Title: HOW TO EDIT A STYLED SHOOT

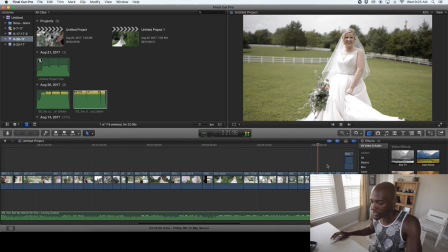[16:38]
So here I move a little bit faster as far as the clips go,
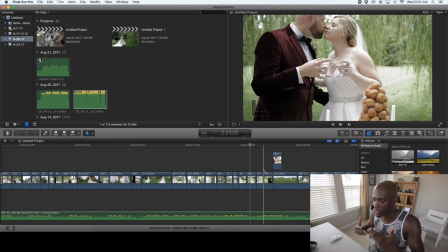[16:42]
because the song is starting to progress and starting to rise.
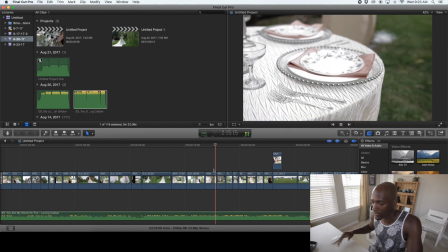[16:49]
So what I do is, as the song starts to progress, I progress as well.
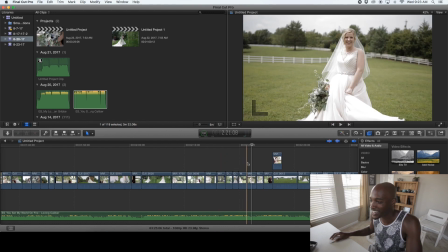[16:57]
Oh, this is my favorite shot. I don't know what it is about this shot. I think I zoomed in a little bit as she was doing this.
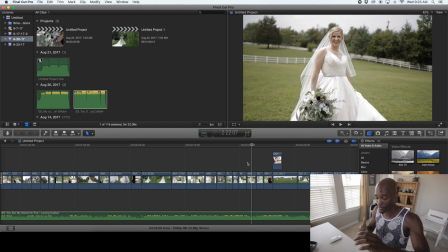[17:05]
So actually, I'm handheld on the tripod. So I'm holding the tripod in my hand, like literally holding it in my hand. And I zoomed in, and I think I zoomed in. It almost gave it like a Kodak type of feel. Like, I don't know, man.
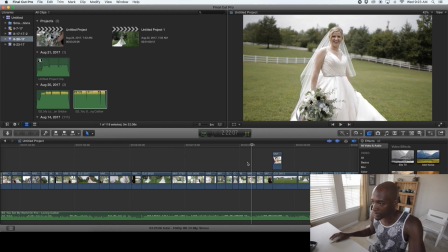[17:24]
It just, I just love the shot because she was looking happy. She was swinging her dress.
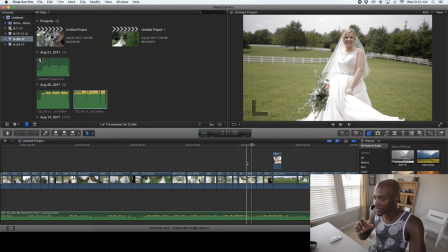[17:29]
And that little bit of zoom that I did, it just made it really cool to me. But I love that shot.
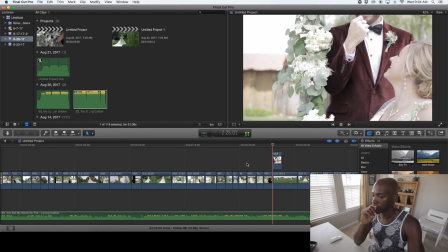[17:41]
So, just more details.
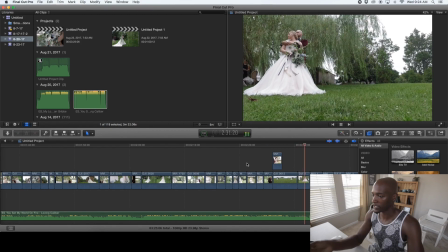[17:46]
This is a Steadicam shot, another Steadicam shot, sliding shot to the left.
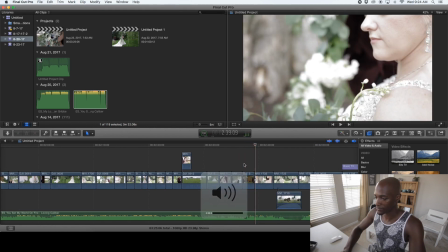[17:54]
And the song is starting to break down now. And we have a
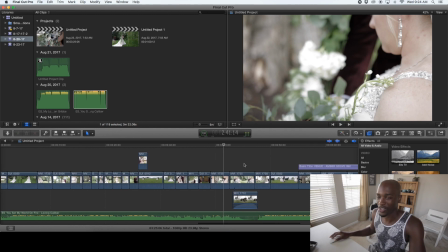[18:01]
we have a point in this video where the song actually has a very silent portion. And I didn't know if I wanted to end it here or if I wanted to keep going, because we're at the 2:40 mark, and the song is about 3 minutes and 10 seconds.
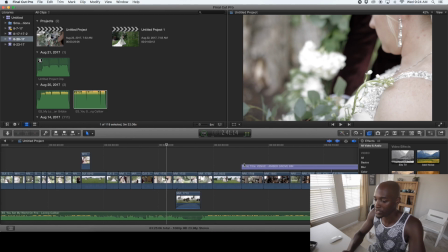[18:18]
So I had the option to end it here or just to add a sentimental moment. So I decided to go with the sentimental moment. And what I did was I used the let's see.
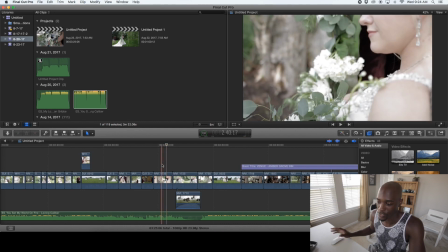[18:32]
Let's just watch it for a second.
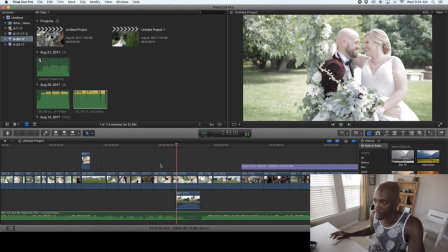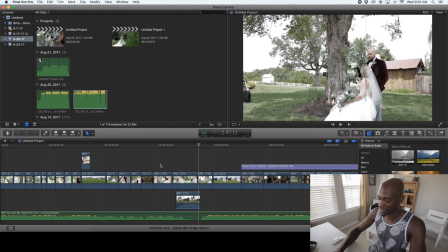[18:39]
And what I did was I put like this little subtle I
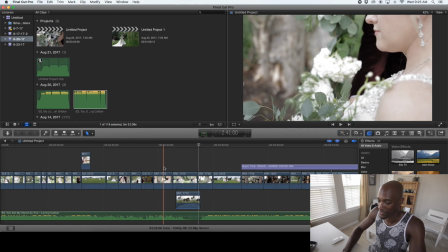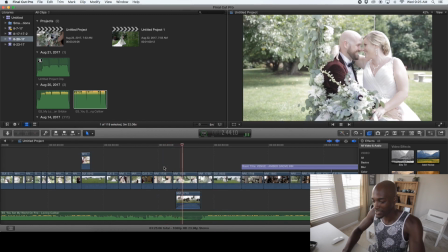[18:49]
put this,
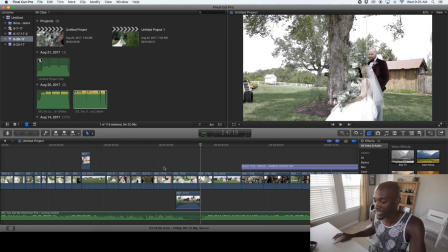[18:52]
it gets really quiet, and what I did was I could have kept it really quiet, or what I did was I decided to
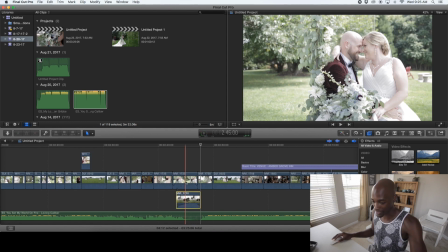[19:00]
take a clip from earlier, and basically underneath this clip is the clip of the
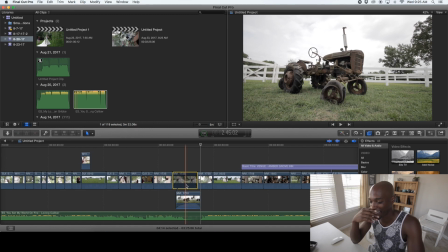[19:09]
of the tractor, which like I said, I sat there for like 10 minutes filming this tractor, and I didn't notice, but I got a good sound of the environment of the cicadas or whatever in the background,
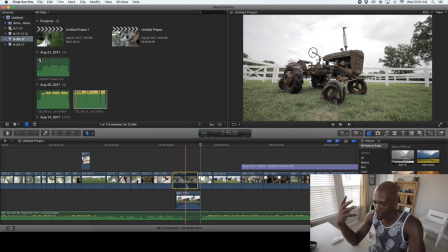[19:27]
and you can hear them nice and loud, and it sounded really really farm-like. So what I did was I played that audio in the background
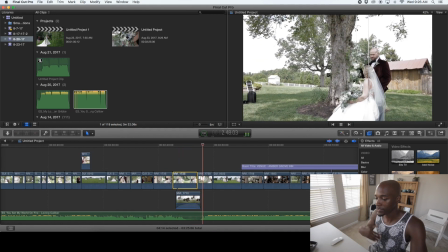[19:45]
to keep it from being so quiet. And then we punch back in and we finish up the video with a walking shot, which I was trying to get all day.
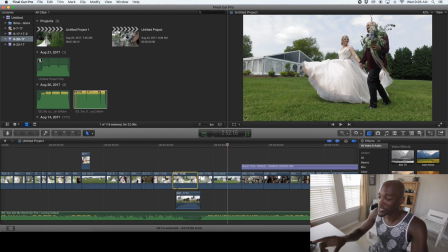[19:58]
And I was going to end this with the first look shot, but again, I didn't record it.
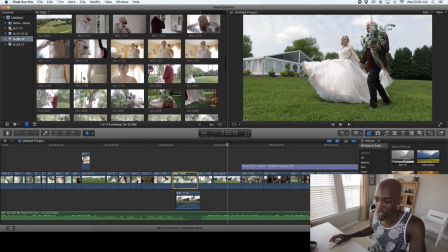[20:07]
Let me actually show you what I did, man. It's just horrible. Just so you guys don't do this at home, I'm going to show you.
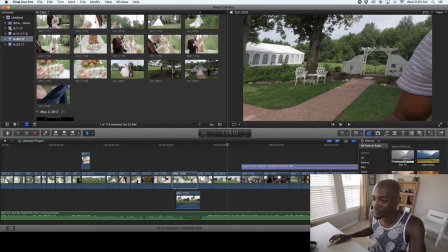[20:14]
I actually was recording. See, the camera was on here, and right as I set him up to walk,
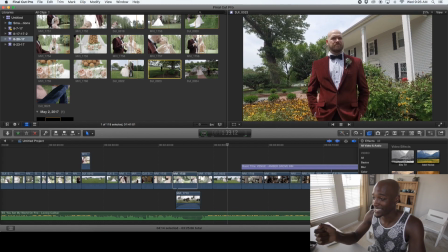[20:23]
I hit the record button again and said, "Let's go," and I turned it off. So it's off while he's walking. I'm like, oh, that's great. So I turned it off again, which I thought was off, but I actually turned it on, so it was recording again.
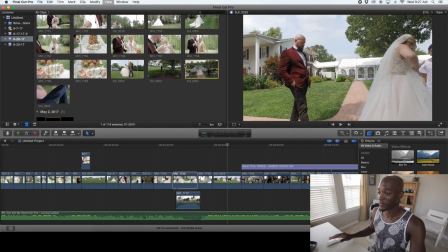[20:39]
So here we go, recording again when I thought it was off. They're getting ready.
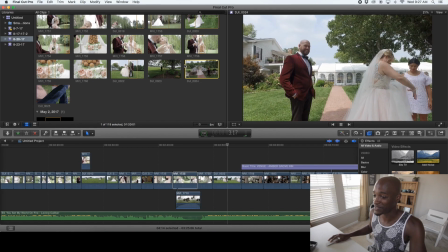[20:45]
I'm setting them up.